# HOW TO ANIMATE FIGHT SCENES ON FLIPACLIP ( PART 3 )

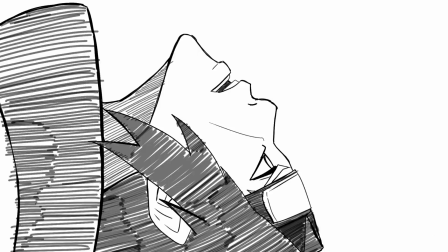[0:03]
If you're an avid watcher of anime, then there's a good chance you love fight scenes. Fighting has always been a major draw in animation.
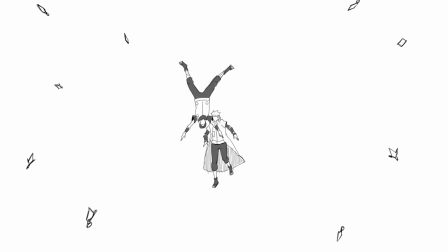[0:11]
And if you're a beginner animator, there's a good chance you want to take your animation to the next level by elevating your fight scenes.
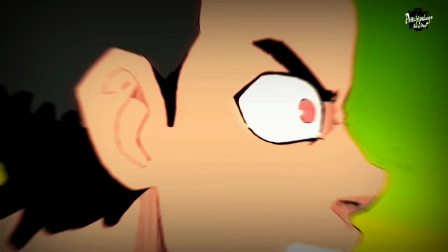[0:19]
Today's video is part 3 on how to animate fight scenes using Flipaclip, and you can watch the other parts on my YouTube channel.
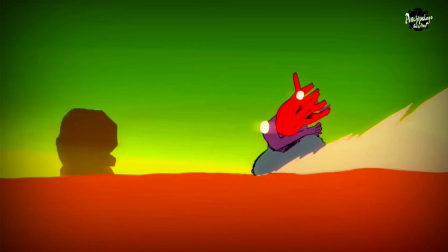[0:26]
However, if you're a beginner animator using other animation softwares, you may still find this video useful to you.
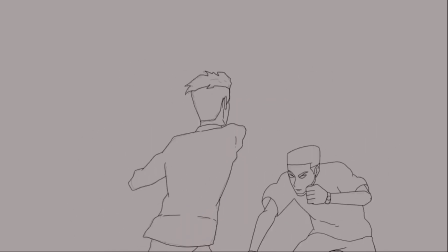[0:35]
Now, I want to begin this animation by adding extra frames of animation
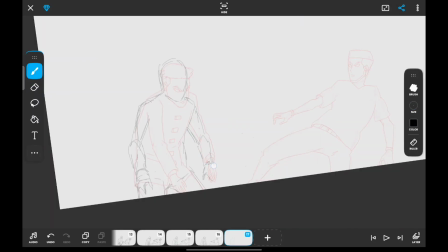[0:40]
to show the guy on the left land a kick on the guy on the right.
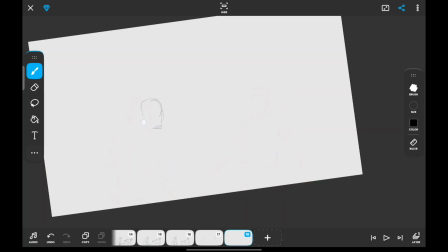[0:47]
Adding these new frames is not the point of making this tutorial video, but in order to show you how to elevate your fight scene, I need to have a fight scene where the attack actually lands.
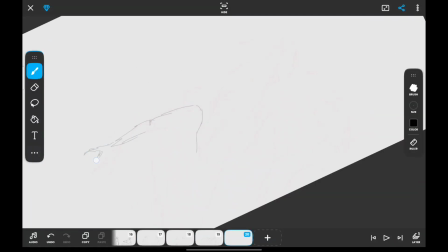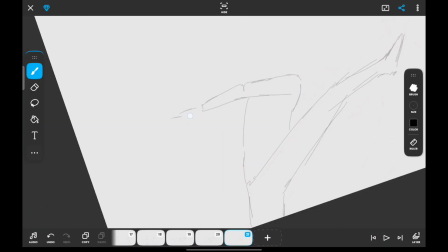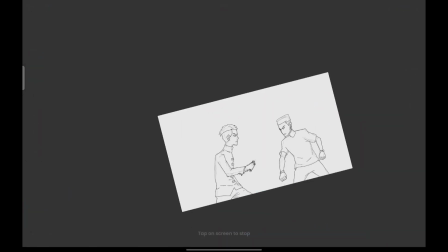[1:12]
Whenever your fighting looks weird, or certain actions look unrealistic,
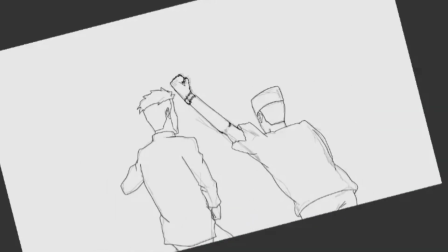[1:18]
like in this case, the guy going for the kick after blocking the first kick looks unnaturally fast,
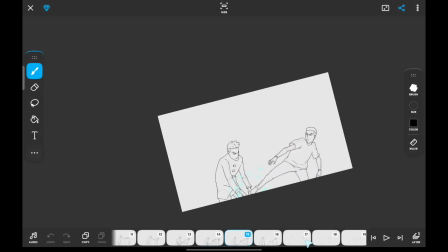[1:25]
it's advisable for you to go back and add your in-between frames to make sure the timing fits correctly.
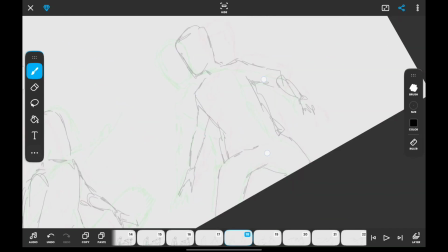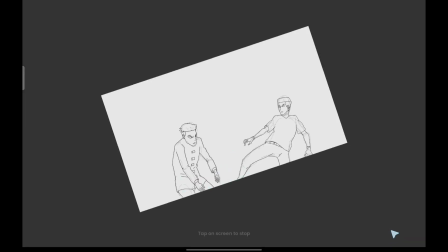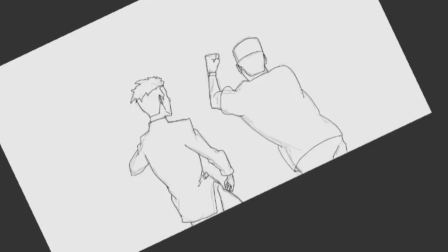[1:48]
Now that the timing and the movement of the attack looks better, let's get into the major reason for this tutorial video on how to elevate your fight scenes.
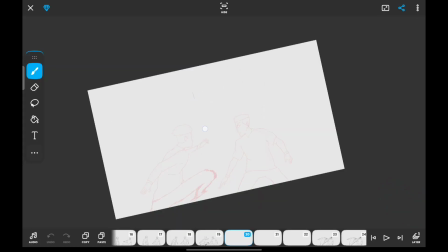[1:57]
And that's by using close-up shots. As human beings, we crave excitement, we crave something new.
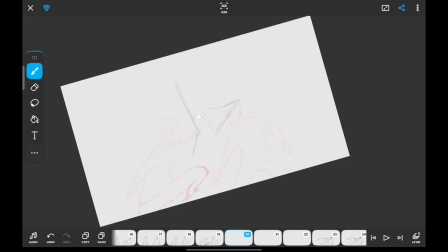[2:05]
And what is much more boring or less exciting than seeing the same thing done over and over again? This is the reason why when you're animating your fight scenes, you want to try out different camera angles.
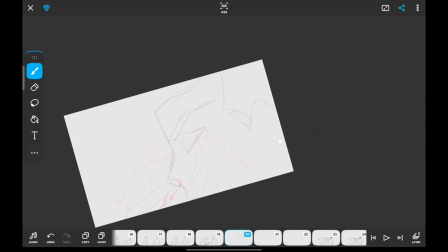[2:18]
And one easy way to change your fight scenes from looking very boring is to zoom in and zoom out of your animation, or focus on the area of the impact.
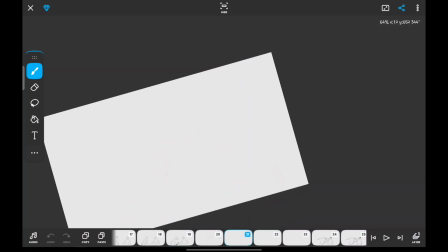[2:29]
In this animation sequence, the area of impact is the head because that's where the kick lands.
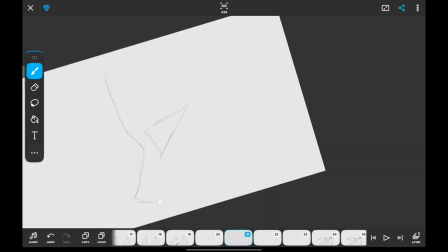[2:35]
Now, whenever you're experimenting with different angles of your animation, be careful not to break the flow of movement.
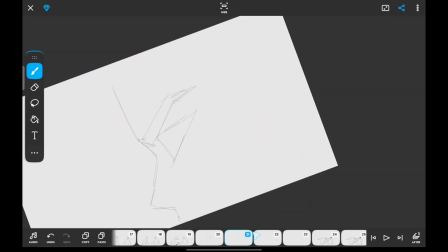[2:42]
I'll be adding this close-up shot next to the frame that shows the moment, the exact moment before the kick lands.
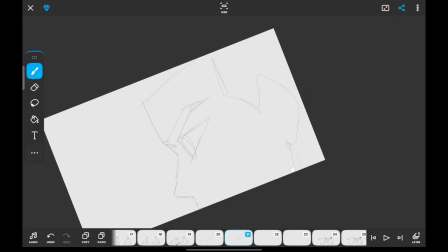[2:50]
Adding close-up shots like this helps to guide the viewer to notice something that they otherwise might have missed.
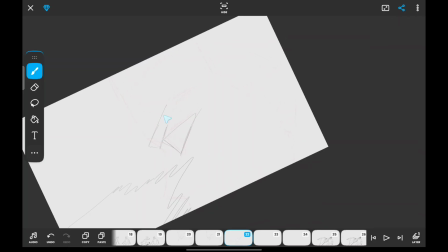[2:58]
Imagine a fight scene where the opponents are throwing very fast kicks.
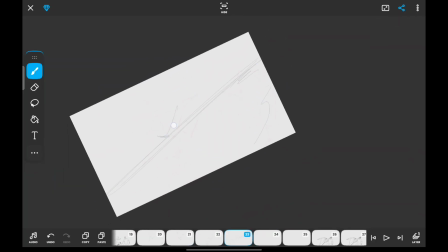[3:02]
Let's say they landed 7 kicks within 2 seconds, and you want them to notice a particular kick, maybe the 4th kick.
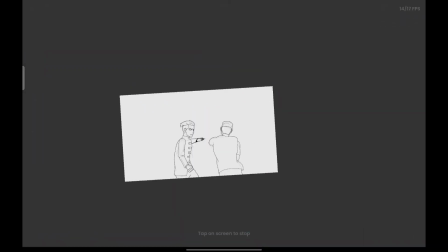[3:09]
Adding a close-up shot like this will make the viewer actually pay more attention to such a kick. And the reason for that is that using close-up shots gives emphasis on that particular action. Also, you don't want to draw out your close-up shots for too long.
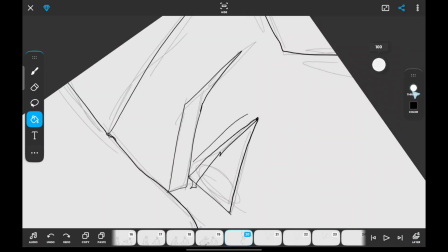[3:25]
As I've said earlier, doing the same thing over and over again might make your fight scene very boring.
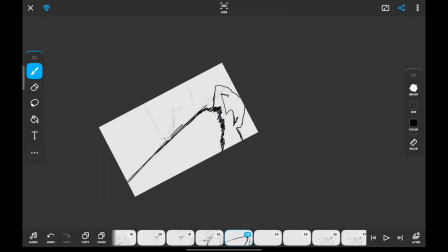[3:31]
So you want your close-up shots to be short and concise. You also don't want it to be too fast so that the viewer does not miss it.
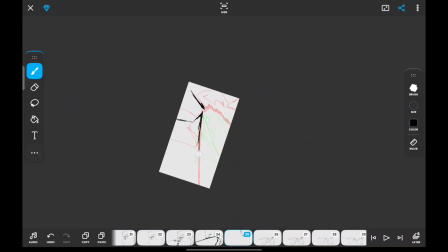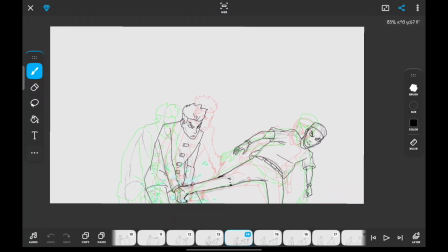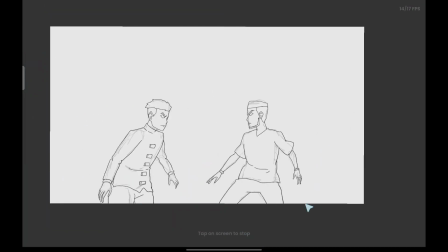[3:51]
Now that we have a satisfactory close-up shot of the kick,
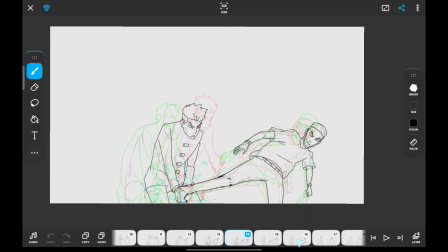[3:55]
adding a shaky camera movement will sell the effect of the kick landing on the face.